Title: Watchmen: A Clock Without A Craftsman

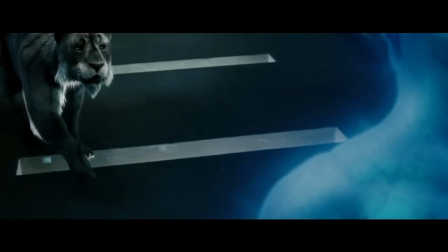The obvious example is Bubastus, the genetically modified lynx with no explanation as to why it's there.
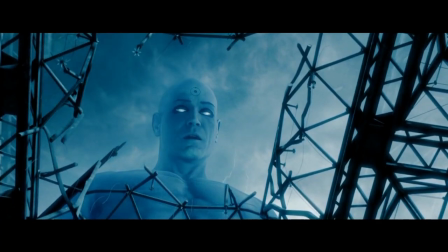A subtle example is John's last name.
Didn't kill Osterman. said only once and in the third person.
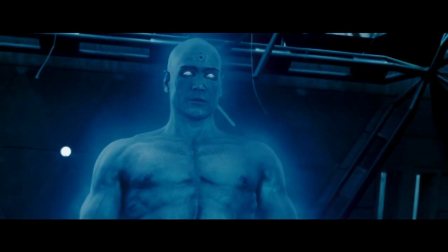So how would an unfamiliar audience know who he's talking about?
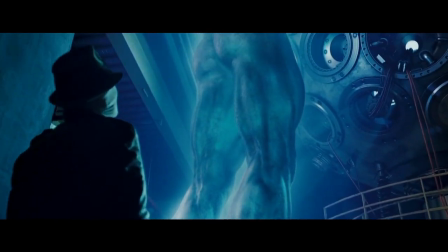We're presented with an alternate 1985, made possible by Dr. Manhattan rapidly accelerating technological growth.
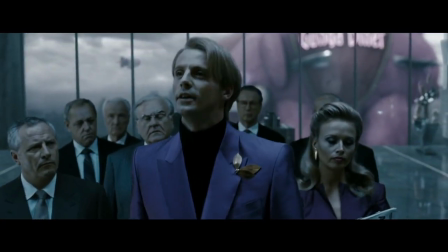With it comes electric cars and massive blimps featured in the film, but again, with no explanation.
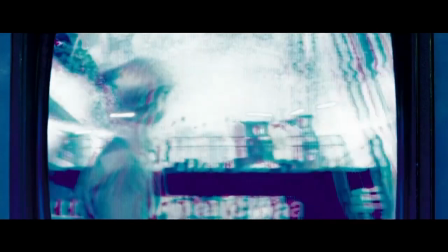And it's contradictory to the film's logic. See, Adrian and John are still working towards solving the energy crisis, which is why the only electric car is seen at the end of the film.
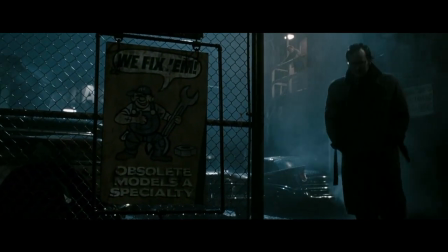So why does Hollis Mason's sign say he specializes in obsolete models? Also missing are the e-cigarettes.
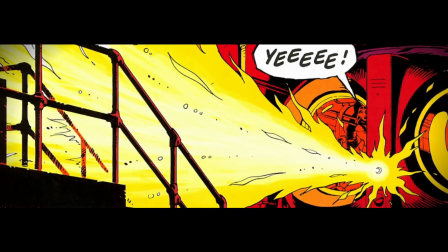They're fairly insignificant, except Lori has to accidentally press the flamethrower button. In the comics, she's looking for a dash light.
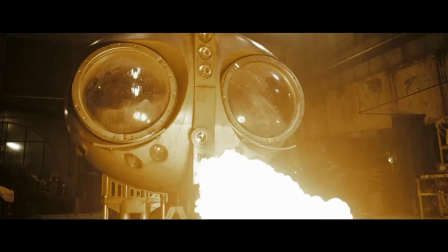In the movie, she just presses the button for no reason, which makes her look like an idiot. And morally, Zack Snyder includes every part of the book that could be homophobic.
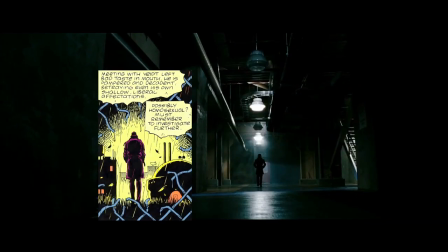Possible homosexual. Must investigate further.
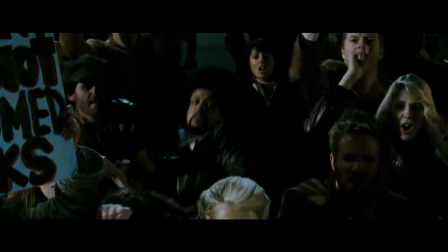My son's a police officer, you fucking faggots! but leaves out all the gay positive material that could counterbalance it, or reasons why someone is being homophobic.
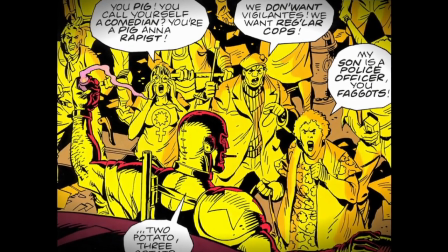The woman in the riot says that because superheroes are viewed as psychosexual deviants, which is easier to understand when the comedian is wearing a bondage mask.
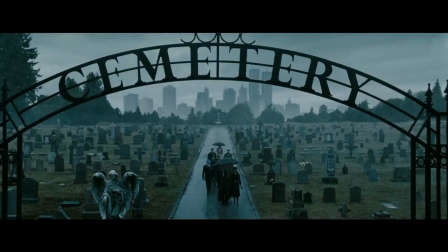My point can be summed up in one scene.
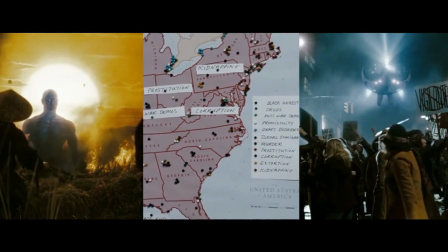Adrian, John, and Dan attend the comedian's funeral, and they each have their own flashback, but in the film, the order of the flashbacks is different, which is a perfectly acceptable change.
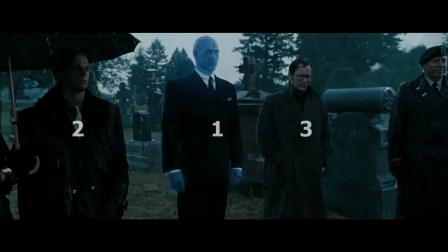It's even chronological now. But they didn't change the order of the characters to match. See, blocking isn't arbitrary.
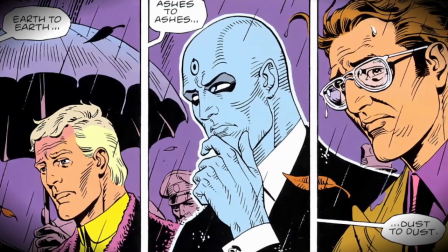The way they stand is a part of visual storytelling, going down the line in order.
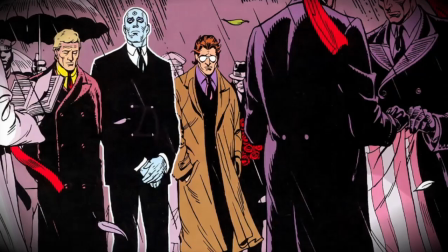By making a change, but not restructuring your own scene to suit your storytelling devices, you're just parroting someone else without understanding why.
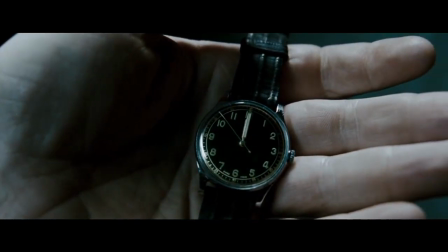And that's what Zack Snyder has made, a hollow mimicking facade that accidentally imparts meaning by adapting a book with meaning, but it has no intelligence underneath,
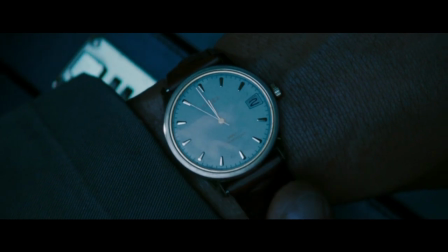leaving a film that frustrates fans and alienates a general audience.
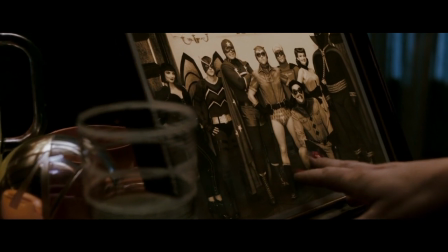However, like Sally's relationship to Edward Blake, I should have every reason to hate the Watchmen film, but I don't.
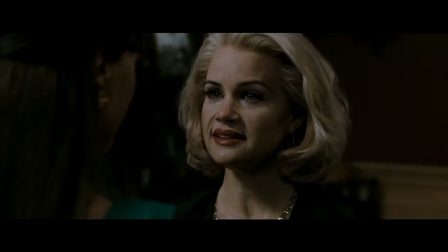You asked me why I wasn't mad at him.
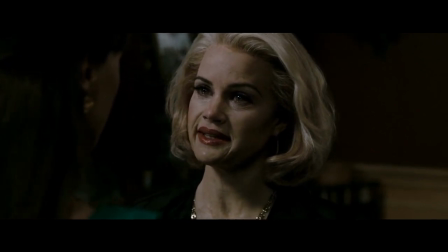Because he gave me you.